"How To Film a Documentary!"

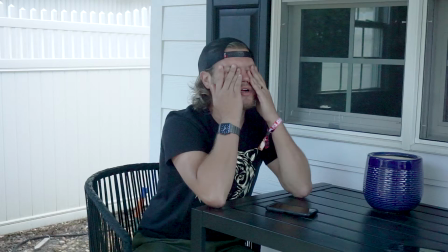(4:05) We'll probably run with, like we did yesterday, run with the S3 story, and then we'll have 2 days of story,
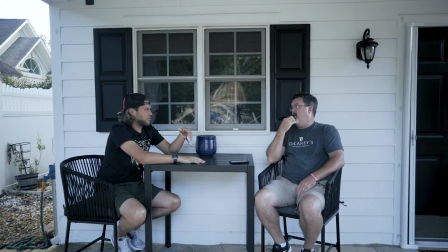(4:12) and then tomorrow we can just spend on extra Your stuff. Shot. Yeah, okay.
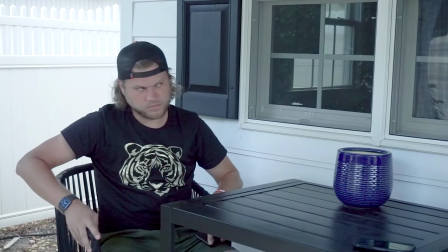(4:16) Yeah. That would be a bad idea. Yeah. All right. Cool. It's a good film. Breakfast? Yes.
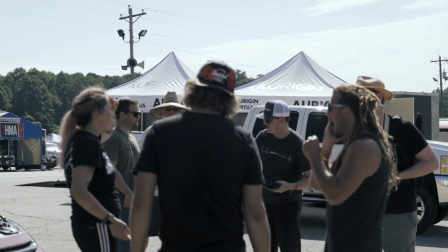(4:27)
Sometimes I just like to observe a conversation that two people are having without the cameras on. It helps them to not feel like they have to be on and camera ready and actually have an honest and open conversation.
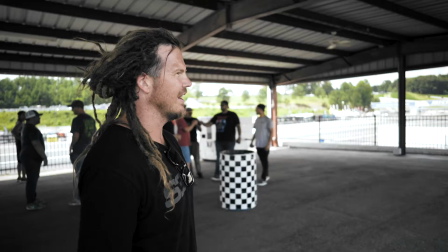(4:38)
And you can actually sit there like a fly on the wall and listen to the conversation and kind of let a natural dialogue develop into something good that you might have not gotten if they felt pressured to say something on camera. And then once you feel that story, you can go back later and say, hey, do you mind recapping what you guys were talking about? and go over that with me again. And I know it's not fresh, but you might not have been able to get that if you just showed up with a camera.
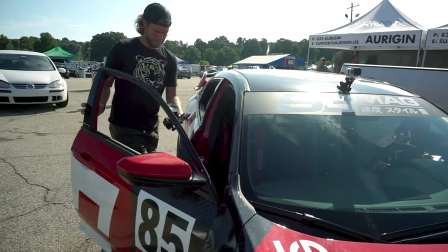(5:06)
So with this series, I'm always trying to find the best angle, the right angle, different angles for the car.
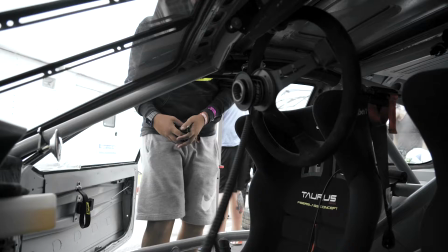(5:12)
Each car is different. You might try to get the same angle and put it in the camera in the same place, but it's gonna look completely different on the car. Luckily, we had the same car through the whole thing, so by the end of the series, I knew exactly where to put the cameras,
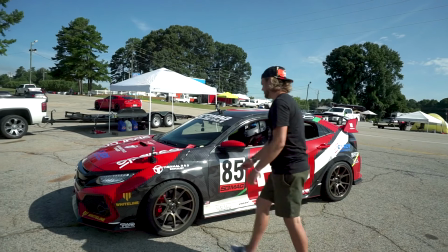(5:26)
but having the most angles and really dynamic angles helps build the action when they're racing and tells the best story.
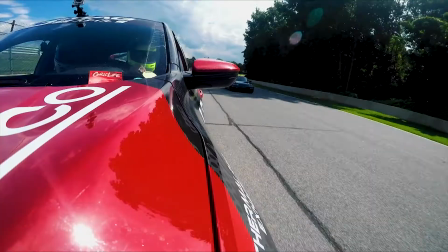Along with that, you want to make sure you give yourself enough time to set up each angle. You don't want to slow them down and you don't want them to slow you down.
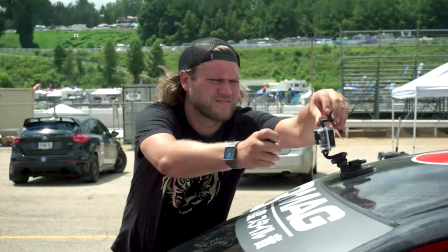(5:54)
So prepping and having enough time and knowing exactly what you want to do with your camera on the car is key.
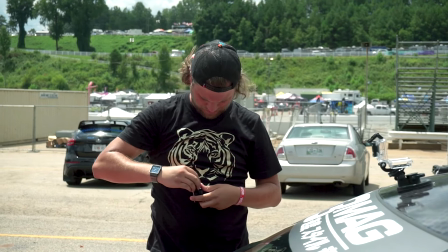(6:01)
Shooting the series, and really any shoot, it's important to be fast and efficient.
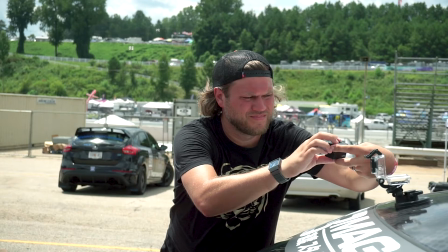(6:06)
Batteries die all the time. You always want to keep a couple of batteries in your pocket for each different camera you're using and be able to switch them out quickly.
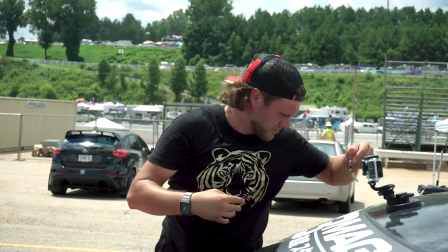(6:14)
One, I'm kind of working like a pit crew and getting these cameras recording and battery switched out before they go back out because they're hot lapping.
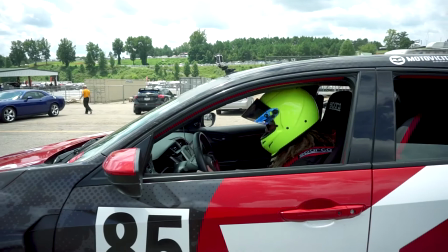(6:22)
One driver will come in, another driver will go out, and there'll be like no time in between, and I've just got to get all the GoPros ready as fast as I can.
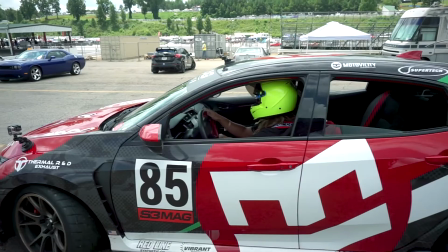(6:31)
Also, when people are just having a natural conversation and your battery dies, you want to be able to just pop a new battery in real quick so you're missing very little of that natural dialogue and that natural storytelling. I know I just contradicted this when I said sometimes I just like to watch the conversation, but that's mainly for people who haven't been on camera yet and they're going to talk to them. Like, I don't want to just show up and be like, hey, come have this natural conversation with a guy that's experienced and used to having a camera in his face and you're not.
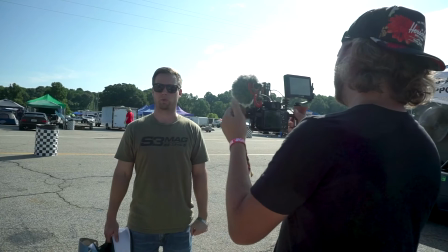(6:58) It was really frustrating and, in my opinion, kind of borderline dangerous. Those guys need to go faster, man. They gotta go faster.
With this shoot with S3, I found that it's best to interview the driver after each session. It really lets you know what they're going through out there on the track. It's a great way to develop and build a story, and a natural story from something that's actually happening to them. It also, by interviewing them right away,
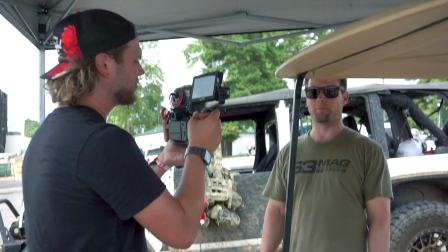(7:26)
you're getting a very fresh take on what just happened and you're not having to stage or recap anything.
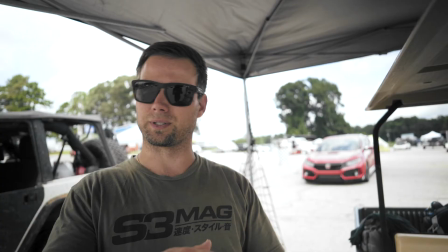(7:32) But that was a lot of fun. I love the fact that they spaced us out and really kind of let us have it. The beginning, there was still a little bit of a cluster. We had to get some of the guys out of the way, but after that, man, we had an open track.
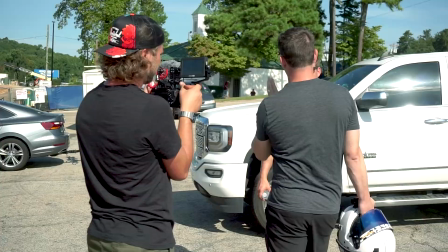(7:41)
For this series, Mike and Woolley, the owners of S3 Magazine, weren't professional race car drivers. They were pretty much novices, but the smart thing they did was they brought along professionals with them to help show them.
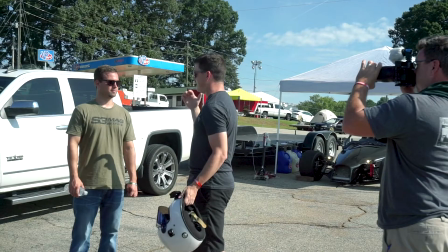(7:55)
Now, this not only helped them, but it helped me in creating a natural storyline of, you know,
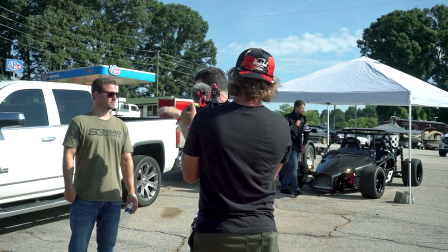(8:01)
watching these guys become better racers and getting hints and tips and coaching from all these other guys.
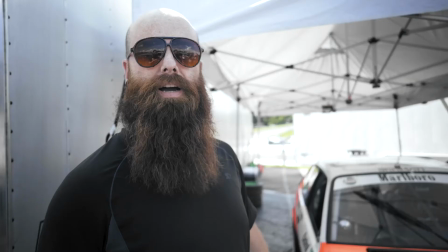(8:07) And it's a sort of a recreation of a French production racing car from that era.
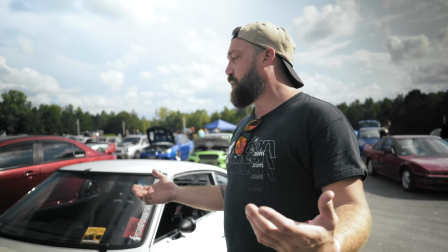(8:12) We wanted to build an era-specific car, so something coming in out of the 70s.
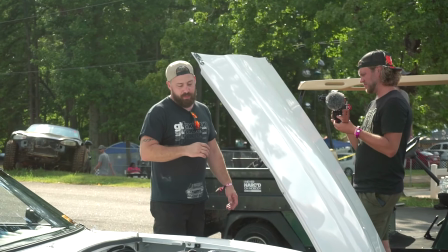(8:18)
Adding in the drivers gave the series more depth and a broader look at the story. That's why it's important to decompress, charge your batteries at the end of the day, and look at all your footage so you can see, hey, there's a lot of play between these two cars. Let's go talk to that driver and see what he was thinking the same time as our driver was passing him and what they were thinking, and build a story off of that.
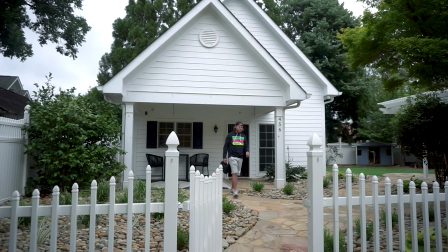(8:41)
Today I want to focus on the Type R and make Mudvisty happy because they always want shots of the car.
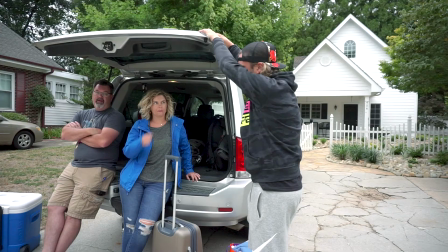(8:46)
Yeah. And yes. Then that one I like. Obviously. I want to get like Woolley and Mike talking about it.
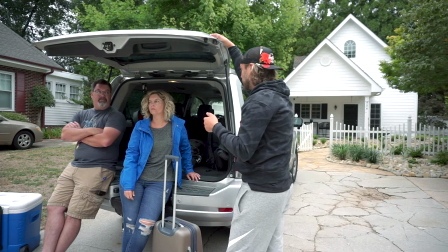(8:53)
I think when we get there, we'll have them jump in the car. I'll set up GoPros, and then when we first get there, we need to go get the gimbal. Put my camera on the gimbal,
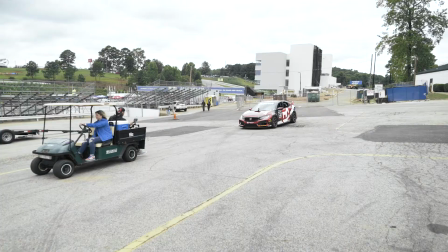(9:03)
put me in the back of the cart, leading them, and they'll just drive through the parking lot that they're parked in.
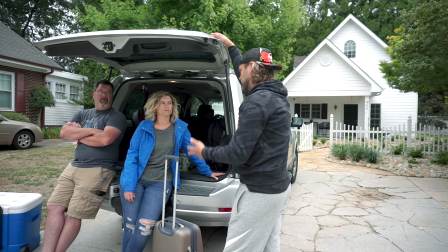(9:08)
Okay. And I'm gonna get them to talk about, you know, grid life, the car, how it's handled with the new parts on it,
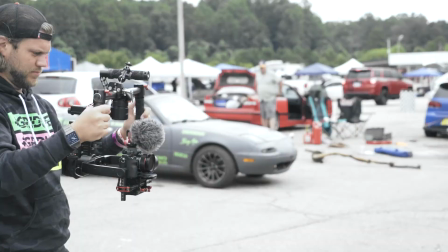(9:17)
everything like that. Okay. The 3X's gimbal, as much as I hate it and as much as it kills my back, is a great way to showcase something. In this series, it was showcasing the car. Your main goal is to tell the best story, but you also want to keep your sponsors and your clients happy.
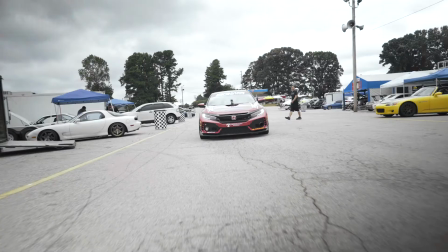(9:31)
They want to see that in the best light. Part of your job, if not most of your job, is making your client happy.
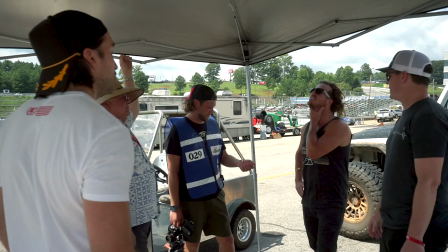(9:40)
I've learned that keeping people laughing, telling jokes, being silly is a great way to break the ice with someone that's about to be on camera.
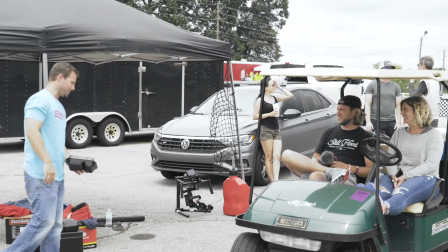(9:48)
And even the people that have to be on camera all the time, you just want to keep them having fun. You don't want them to see being on camera as this nightmare grueling process. You want it to be a fun process. So I like to joke around as much as possible and keep the mood light so that I get a natural response and I get them having fun.
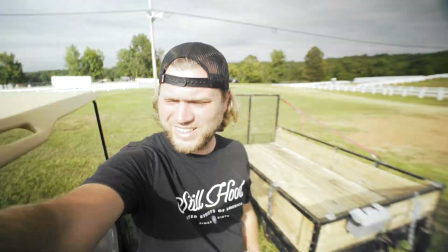(10:08)
All right, we are done. We're literally here till the bitter end. All right, guys, I know this video is a little different. I hope you liked it. If you did like it and you want more videos like this, leave a comment below. As always, hit the subscribe button, hit the like button, and hit that bell so you'll be notified the next time I drop a video.
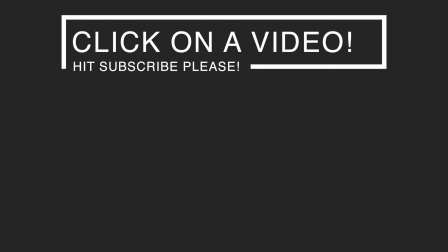(10:31)
Thanks.